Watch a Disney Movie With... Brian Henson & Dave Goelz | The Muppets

It's been 25 years since we made Muppet Christmas Carol. That's a long time. It doesn't seem that long, but I'll tell you this was your very first feature directing job. This was. And you did an incredible job. I'm not just saying that. No, you did a great job. I really mean that. But it wasn't a big job like yours. You had a big job. We should watch it. All right, let's watch it and talk about it.
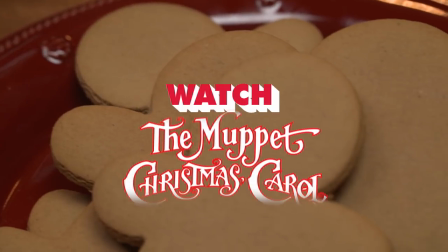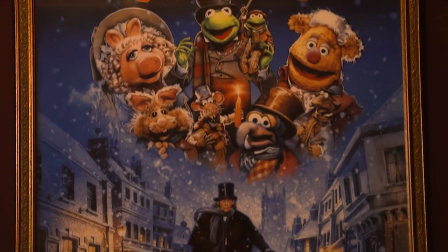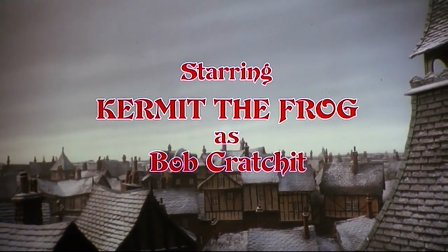(0:30)
So the opening shot of the film. We built this miniature version of London where I think the buildings were probably about this big.
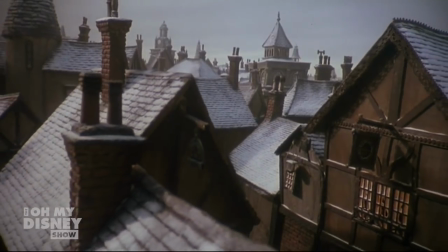(0:37)
I mean really small and then the camera pushes in over the top and in order to get the depth of field so that it doesn't feel like a miniature you have to shoot with the camera rolling very very slowly.
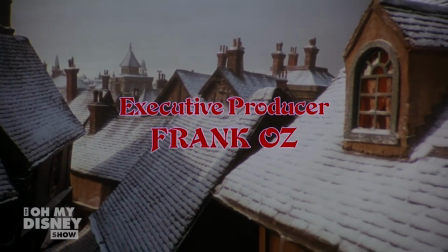(0:48)
In real life the camera was barely moving. It then transitions from a model shot over into the set going yeah coming down off
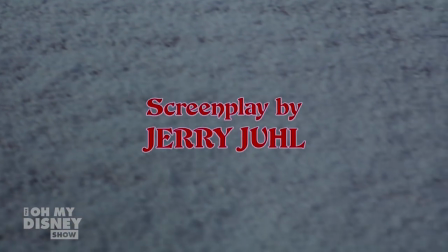(0:57)
of the roofs and going into the set and I just love the idea of simply of a shot that introduced the
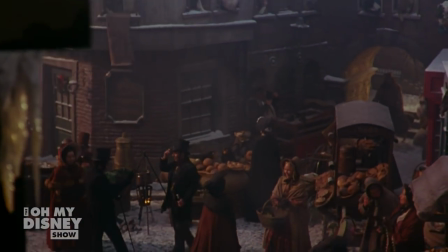(1:04)
and brought us straight to our narrator, to Gonzo. But my favorite thing about that shot that comes down over the top are the pigs in the foreground. Who... I was one of those pigs, I know. And Dave was one of them. Dave says it's one of my favorite lines of the movie.
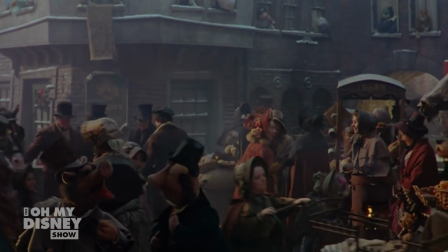(1:21) Well, that was a fine meal. Yes, it was, wasn't it? Yes, where should we do now? Let's have a lunch. Oh, good idea.
And you just made it up. It was just improvised. Yeah, we did a lot of ad-living of little things like that. A moment ago, we saw the pan that came down over the shop door.
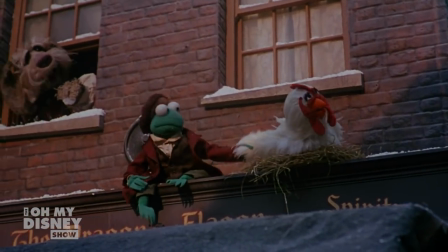(1:40)
And there was a sort of a cornice above the door. And I was inside that thing, lying there. It was like a coffin. And when we got done shooting, you know, everybody just went to lunch. And I'm sitting in my coffin. Did we just leave you there? Yeah, I got left there for a while. Nobody told me. I screamed a little bit. How long were you left? Well, you know, I found this. This is something I learned from horror movies. If you bang on the coffin, somebody comes.
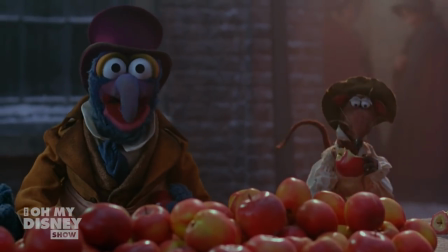(2:02) Hello! Welcome to the Muppet Christmas Carol. I am here to tell the story. And I am here for the food.
When was the first time we paired Rizzo and Gonzo? This was the first time they were really a comedy duo that appeared in something.
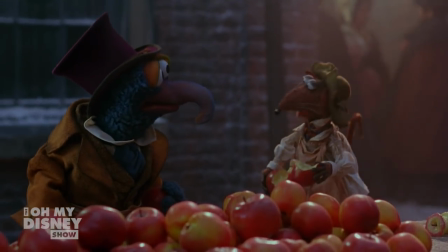(2:15)
We worked together for years. Two characters were in lots and lots of scenes together. And we had good chemistry.
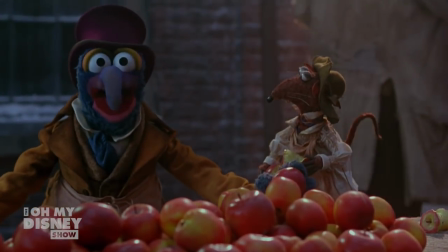(2:20)
We had a lot of fun. But I think when Jerry wrote this, I believe he told me that he loved the idea of Gonzo delivering that prose, which was an important element. And I think it really was a good decision. But then, just to relieve it a little bit, the idea of a sidekick for Charles Dickens being a rat was just an absurd, muppety idea, and it felt right.
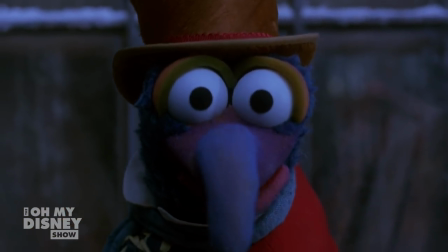(2:40) He was a tight-fisted hand at the grindstone, Scrooge.
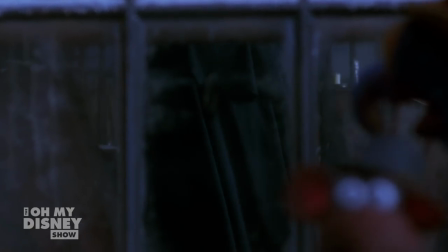(2:44) A squeezing, wrenching, grasping, clutching, covetous old sinner.
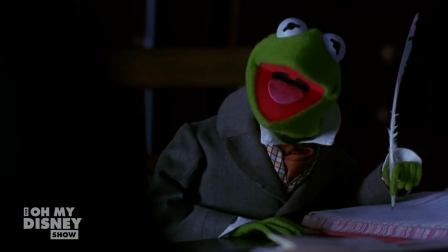(2:53) Bob Cratchit. Yes, Mr. Scrooge? Who is this?
Michael, right from the beginning, said, I'm going to play the movie like I'm acting opposite the Royal Shakespeare Company. And it takes a really good comedian to understand that if they play a part really dramatically,
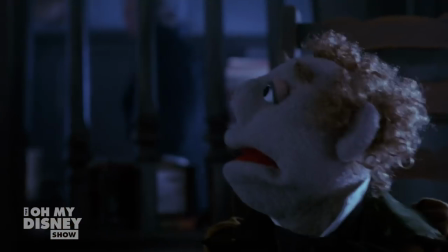(3:12)
the result is going to be funny because of the circumstance. So he knew that the more sincerely he played Scrooge,
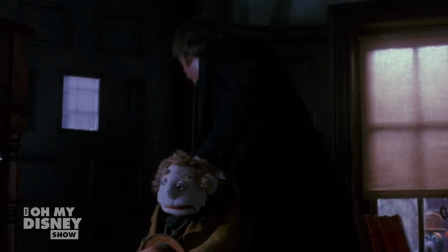(3:20)
the funnier the dynamic would be between him and the other Muppet characters. Michael Caine was told that this was Brian's first film, and he said he was shocked. He couldn't believe that it was Brian's first film because he was so good. How about that?
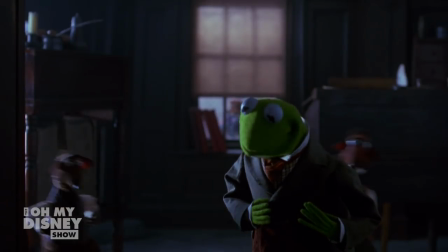(3:37)
That's very sweet.
Hey, boss, act some. Tell him, Mr. Pint. Come on, come on. Do it now, boss.
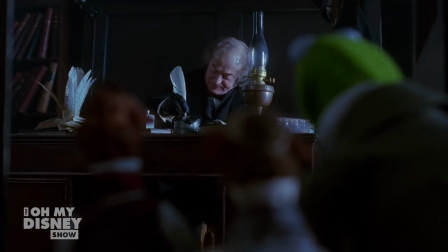(3:43) If you please, Mr. Scrooge. It's gotten colder. Andy, bookkeeping staff would like to have an extra shovel full of coal for the fire.
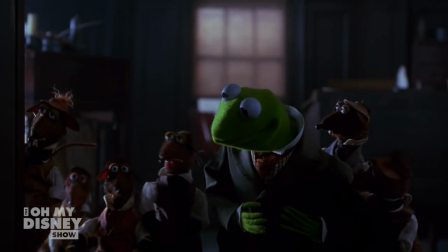(3:49) We can't do the bookkeeping. Yeah, all of our pens have turned to inkicles. Our assets are frozen. How would the bookkeepers like to be suddenly...
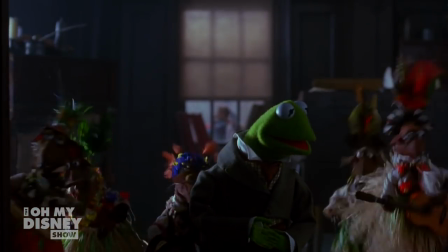(3:58) Unemployed! Heatwave! This is my island in the sun!